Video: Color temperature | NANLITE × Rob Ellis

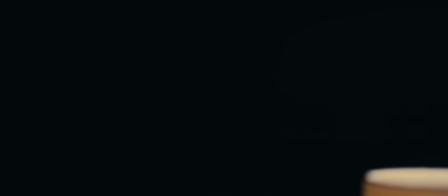487s
We need exposure and shape on the face,
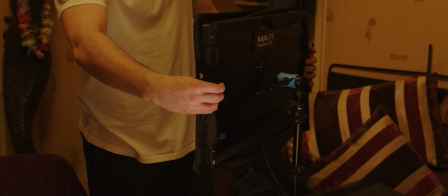490s
so we set up a Pavoslim 120C to the character's right, with its softbox and grid.
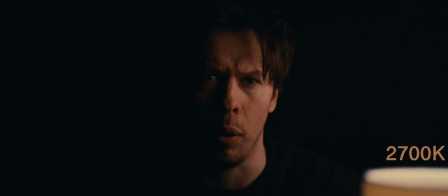500s
Set to the same colour temperature as our bulb, at 2700 Kelvin. In reality, our lamp would likely be lighting more of the face and room,
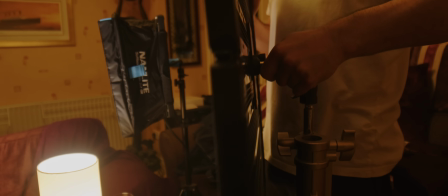512s
so we also set up a Pavoslim 240C, softbox attached.
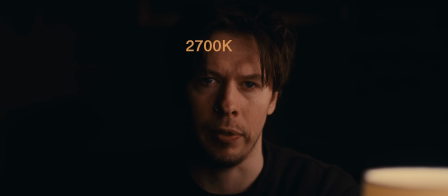521s
This is also set to 2700 Kelvin to complete the motivated light from the lamp. Now, we could start adding warm accent or backlights into the image to complete the look of a nighttime interior, but we're going to opt for something more stylistic.
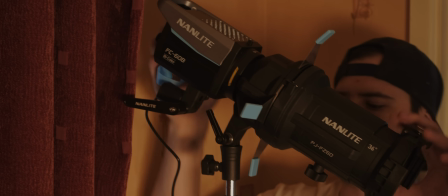539s
We used a Forza FC60B with the compatible PJ-FZ60 projection attachment,
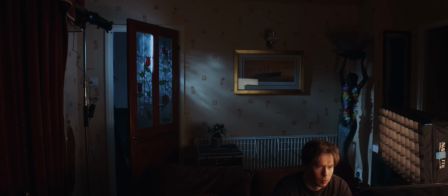545s
directed into a concentrated, hard light through the window door in the background and onto the back wall.
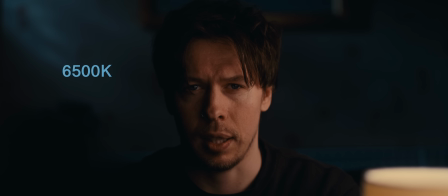554s
This light is set to 6500 Kelvin, creating a warm, cool colour contrast in the image, and representing how moonlight looks to our eyes. To tie this moonlight into the image a little better, we added another Pavoslim 120C,
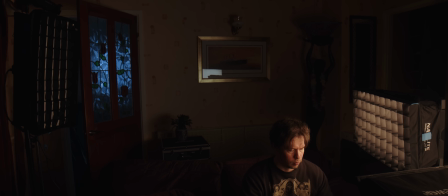571s
softbox and grid attached to our character's left and slightly behind.
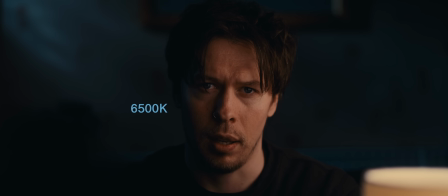580s
Also set to 6500 Kelvin, this gives us a subtle edge light, blending the moonlight into the scene a little more, making the image feel more real. But what's real about this image?
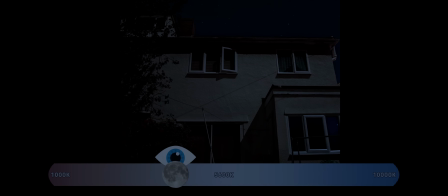594s
The reason we perceive moonlight as blue is because it's so dark, which means in reality,
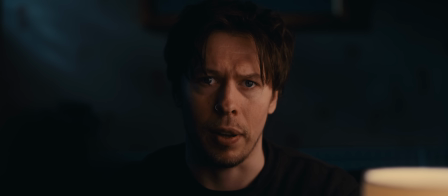600s
We generally don't see lamplight and moonlight together. It's either one or the other. So, this could be seen as a failure to light the scene naturally, but we're not always trying to recreate reality perfectly in an image.
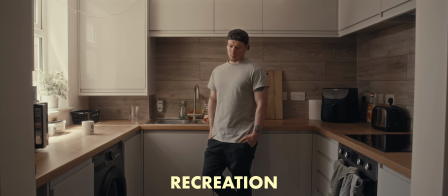621s
Recreating reality is just one option to capture the emotions we might want to instill with our image.
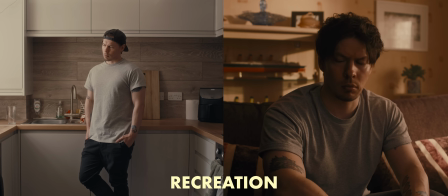628s
And if these color temperatures don't carry the mood we want to convey, we can modify them.
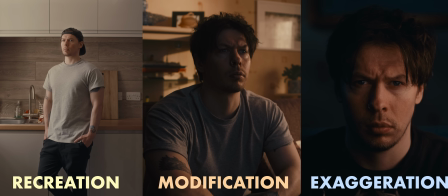635s
Or we can exaggerate them to really push the ideas and feelings of the scene or story.
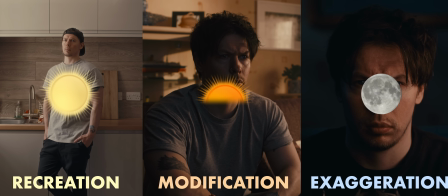643s
In every instance, we've borrowed from reality to create our own.
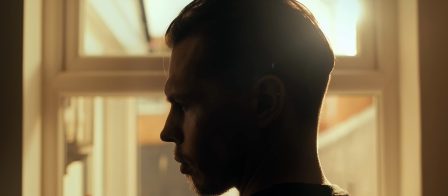648s
And that's the essence of lighting for cinema.
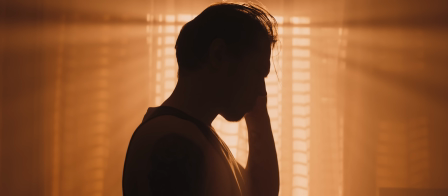652s
Recreating, modifying, and exaggerating what we see every day to convey feelings and emotions in a visual capacity.
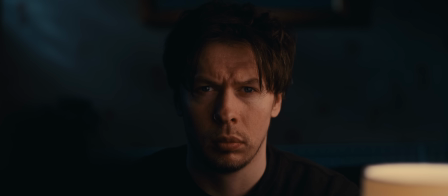660s
And color temperature is just one way that we can do this.